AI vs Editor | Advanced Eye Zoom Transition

This took me years to learn, but only a day to make.
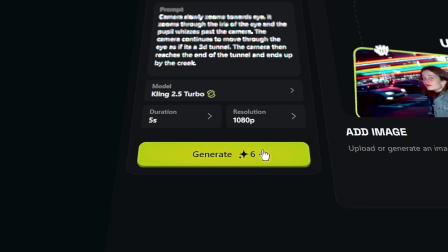And here's the uncomfortable question I keep coming back to. If AI can do this with one click, then what's the point of learning or teaching DaVinci Resolve?
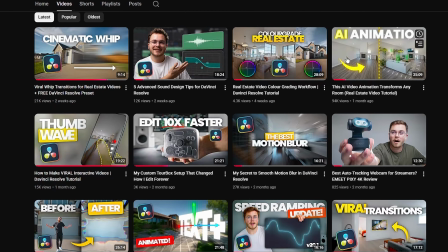Because my entire channel is based on teaching people how to do things from scratch.
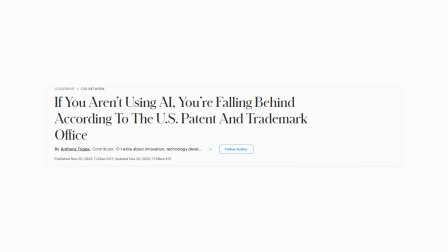But suddenly the industry is telling you that the only thing that matters is shortcuts. So let me ask you something.
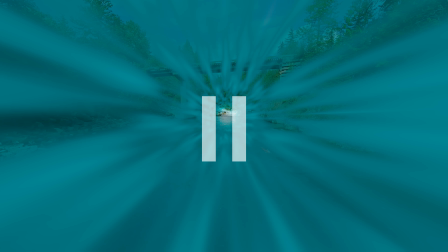Is this an AI transition or is this handmade by an editor? Let me know down below in the comments.
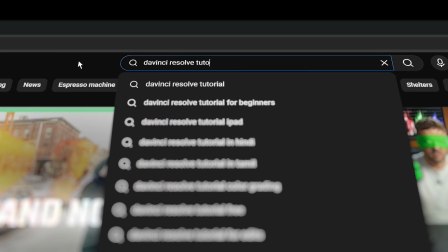So this isn't just a philosophical question for me. If learning editing won't matter anymore, then this channel might not matter anymore either.
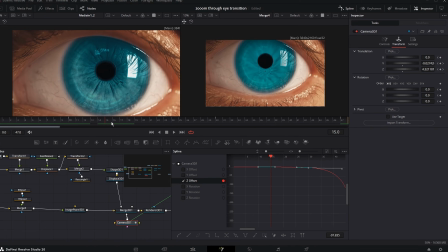So today I'm going to go head to head to create this eye transition inside of DaVinci Resolve and by using AI later on in the video. So the very first step in the process was filming the footage. Now that's where I immediately ran into a problem i don't have a great macro lens so when i tried to film my eye i couldn't get a quality close-up shot of my eye plus i'm an editor so my eyes are pretty much always bloodshot so i did what any other person would
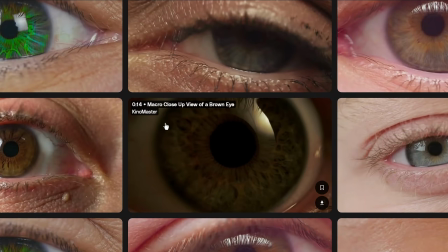do i went online to some stock footage websites and tried to find myself the clip but i couldn't find exactly what i was looking for i was looking for a clip of an eye opening without too much movement so that i could then transition through the eye and i just couldn't find it.
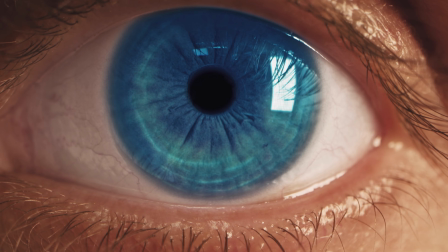But then I thought of an idea. So I downloaded a generic clip and then I grabbed a screenshot of the open eye.
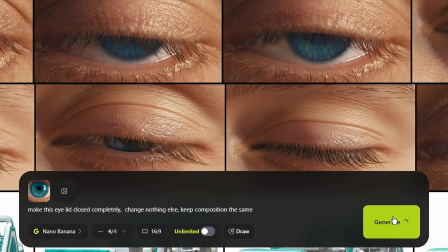I then took that into Nano Banana Pro and I generated an image of a closed eye.
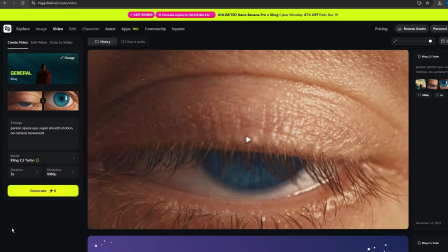Then with Kling 2.5 Turbo, I generated a video from the closed eye to the open eye simulating the exact video that I wanted.
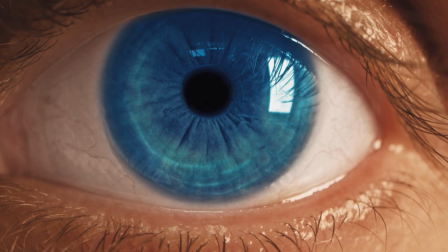And this is a good example of where AI can fill in some gaps. But the issue is I don't want it to replace or fill in all the gaps because that would replace me. And for the exit shot, it was easy enough to find one of those online. Now, I've seen a lot of eye transition tutorials out there, but honestly, they all seem a little bit flat.
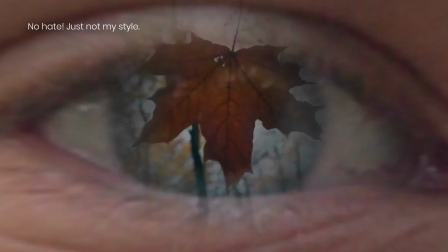A lot of them just require some duplicating layers, some blur, some motion blur, and there you have it, you're zooming into an eye. But that's the issue. That's not really what I want to do. I don't want to just zoom into an eye. I want to travel through an eye. And that's where my idea shifted. If I want the camera to actually travel through the eye, then I need to create a 3D space for the camera to travel through.
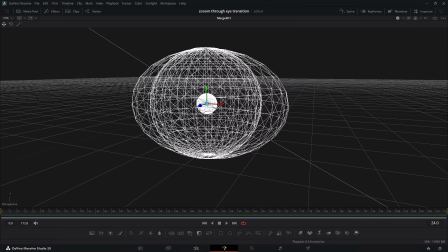So the goal became simple. I just needed to recreate the eye in a 3D space. But I really want to be clear about this. I'm not a 3D artist. I'm not a VFX artist. I don't use Blender. So we're doing this all inside of DaVinci Resolve and this has to be approachable or achievable by any editor out there. So I started off with the most basic question. What does the eye actually need? Well at its core it needs a tunnel for the camera to travel through.
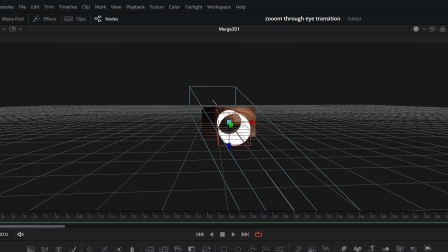So I grabbed a simple 3d cylinder and aligned it with the eye and at first it was just a white tube obviously not great
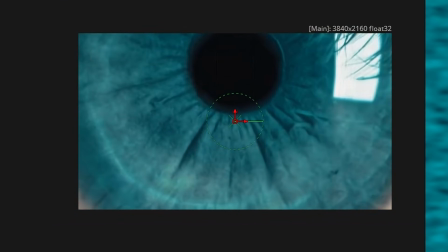so the next step was creating an eye texture i tried zooming in on the image of the eye to use it as a texture but the tunnel was so
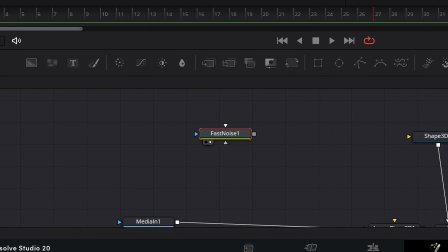long that the texture stretched out and completely fell apart and that's where the fast noise came in now fast noise is usually used for things like fog or
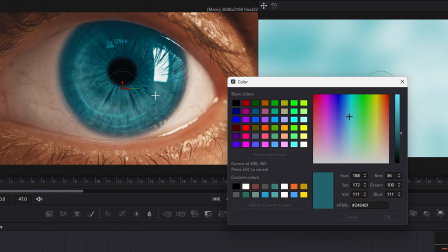smoke but it's also great for procedural textures i sampled colors from the eye and used a fast noise node to build a base texture. It worked, but it felt a little too artificial. So I layered the real eye image back on top,
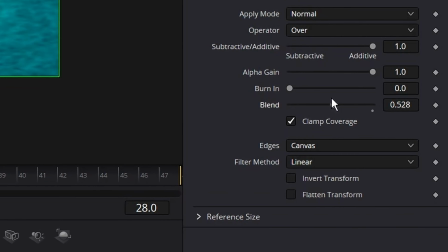zoomed in on just the iris area, reduced the opacity, and suddenly it felt way more believable.
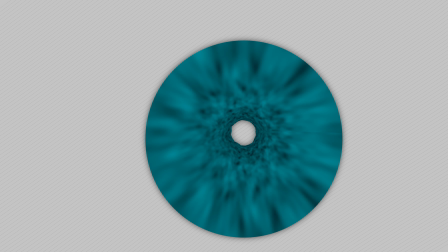But I didn't want this texture to just be static. An eye isn't perfectly still, it has subtle movement, and a portal has to have a little bit of movement in it.
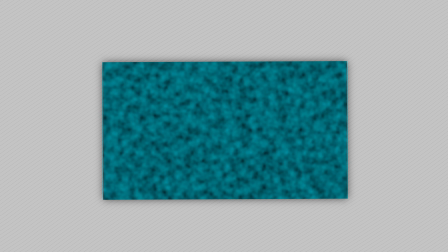So I added another fast noise node and I animated the seed. This This makes that texture move around slightly.
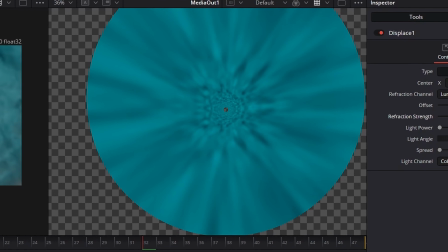I then use that to displace the image in 2D space, but it didn't quite sell the effect. And that's because we're traveling through a three dimensional space. So using a similar method, I used a fast noise node,
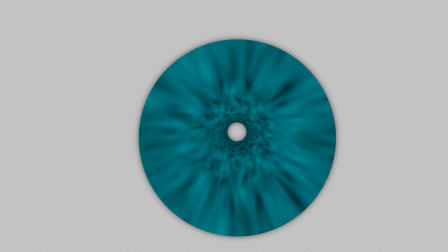I animated the seed and then input that into a displaced 3D node, which now makes the tunnel warp and shift in 3D space. Okay, so we have the core, but now we need to blend this in with the footage. And this part was surprisingly simple.